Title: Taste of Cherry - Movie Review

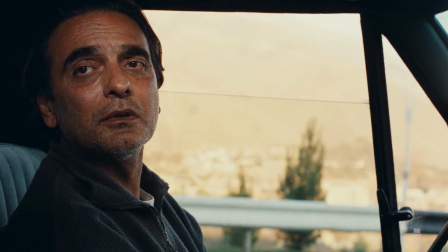But if I kill myself, it is. I think that God is merciful and so great that it is impossible for him to want to force us to leave. You can sympathize with me, understand my pain, and show compassion, but you can feel what I feel. I'm not mad. I have a problem. Right now, I really need your help. What does help mean?
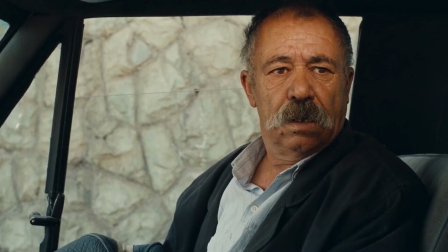These are Mr. Petty's arguments to convince those three people and justify his request. On the contrary, it is good to point out the old taxidermist arguments. He talks to Betty more than others. If we all chose this way out of every tiny problem, there will be no one left on Earth.
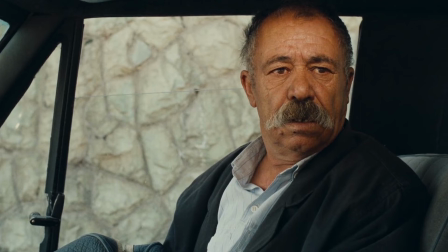Don't you want to see the full moon at the night anymore? The stars in the sky? Don't you want to see the four seasons again? You want to close your eyes forever? But Betty doesn't give any answer. Maybe he doesn't have an answer. Or maybe as he said no one feels his pain.
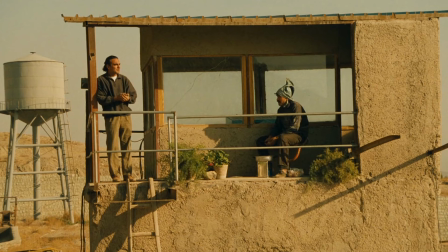When two characters are talking to each other, the sound of a horn and the movement of a heavy vehicle sometimes makes us not hear the words of the actors. We lose the sound of the characters. Sometimes when the car is moving in the mountains and we see an extreme long shot we hear the voices of the characters clearly.
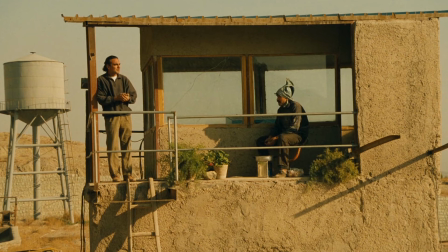This makes us hear the sound more vividly. The sound editing is artistic. We first get acquainted with the voice of the old taxidermist and after a few minutes we see his face. Remember the security guard who makes tea for Betty? If only he hear his voice and when Betty says goodbye to him, we see a close-up of his face.
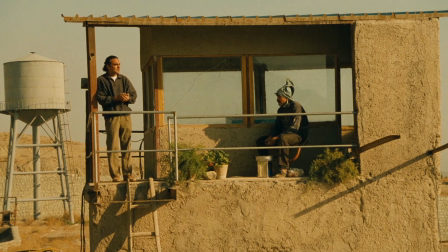Perhaps Kiarosami wants to emphasize the character's words and opinions more than their faces and facial expressions. Maybe he wants to arose our curiosity. However, less a film cares about sound, especially diegetic sound as much as taste of cherry.
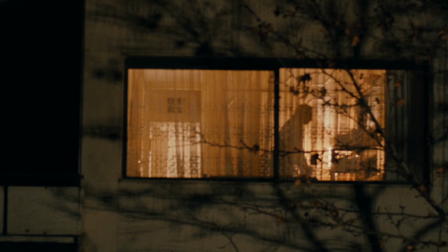We can also talk about filming and photography. Some things we do not see which seem important.
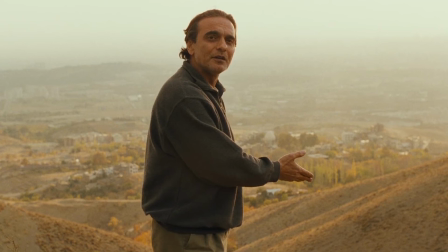For example we see Baddie's house behind the window and curtain vaguely. We do not see any clear shot of the hole that is supposed to be the grave during the film. Even when Baddie stands by the hole and points to it several times and tells the Kurdish soldier get out of the car and have a look at the hole.
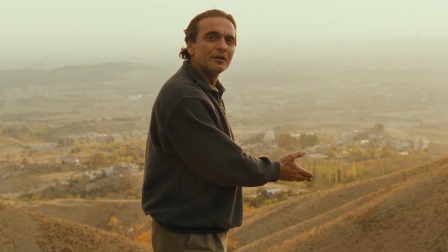Maybe you'll feel up to it. The camera still does not trust the hole. It is as if the camera framing is deliberately trying to annoy us, doesn't want to capture what we are curious about. The frames are minimalist, magnificent and creatively selected.
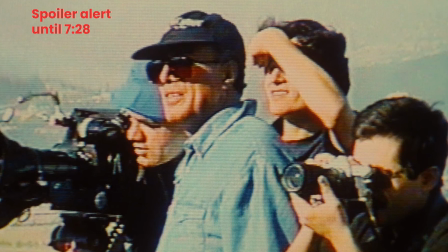The ending of the film is avant-garde. When Betty lies down on the gravy dog himself, dark clothes arrive. The full moon appears behind the clothes. It rains and it gets dark everywhere. A little later we hear the footsteps of the soldiers marching and see the cameraman and
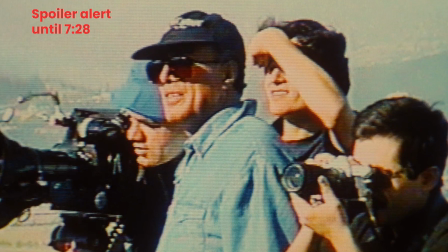of the crews and then Kiaro Semi himself and Humayun Arshadi who played Badi. The ending of the film may be a way for Kiaro Semi to tell us that you are watching a film. It may be reminiscent of the other world we go to when we die where it is said we will be happy forever.
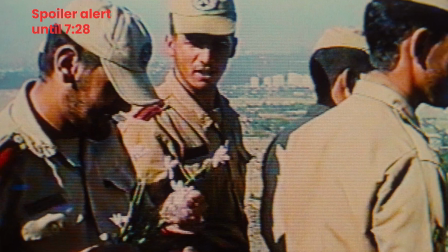Remember that Badi said that the best time of my life was the military service and now we see soldiers marching in the end of the film. Now Badi can talk to the director, have fun and smoke with them. Maybe our life is the same.
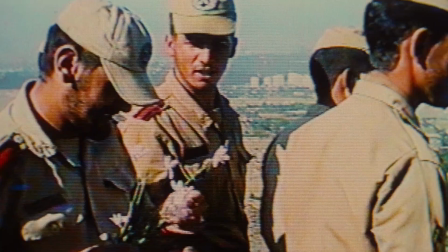Like a movie when we die, we go behind the scenes. The film was highly acclaimed and received positive reviews. In 1997 it was awarded the golden palm at the Canfield festival. This was the first golden palm of Iranian cinema and the last one.
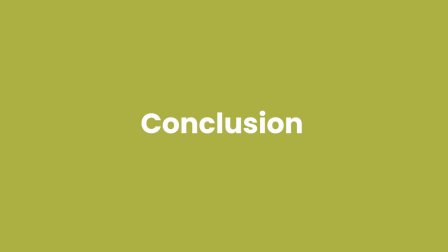Conclusion can always count on an old taxidermist.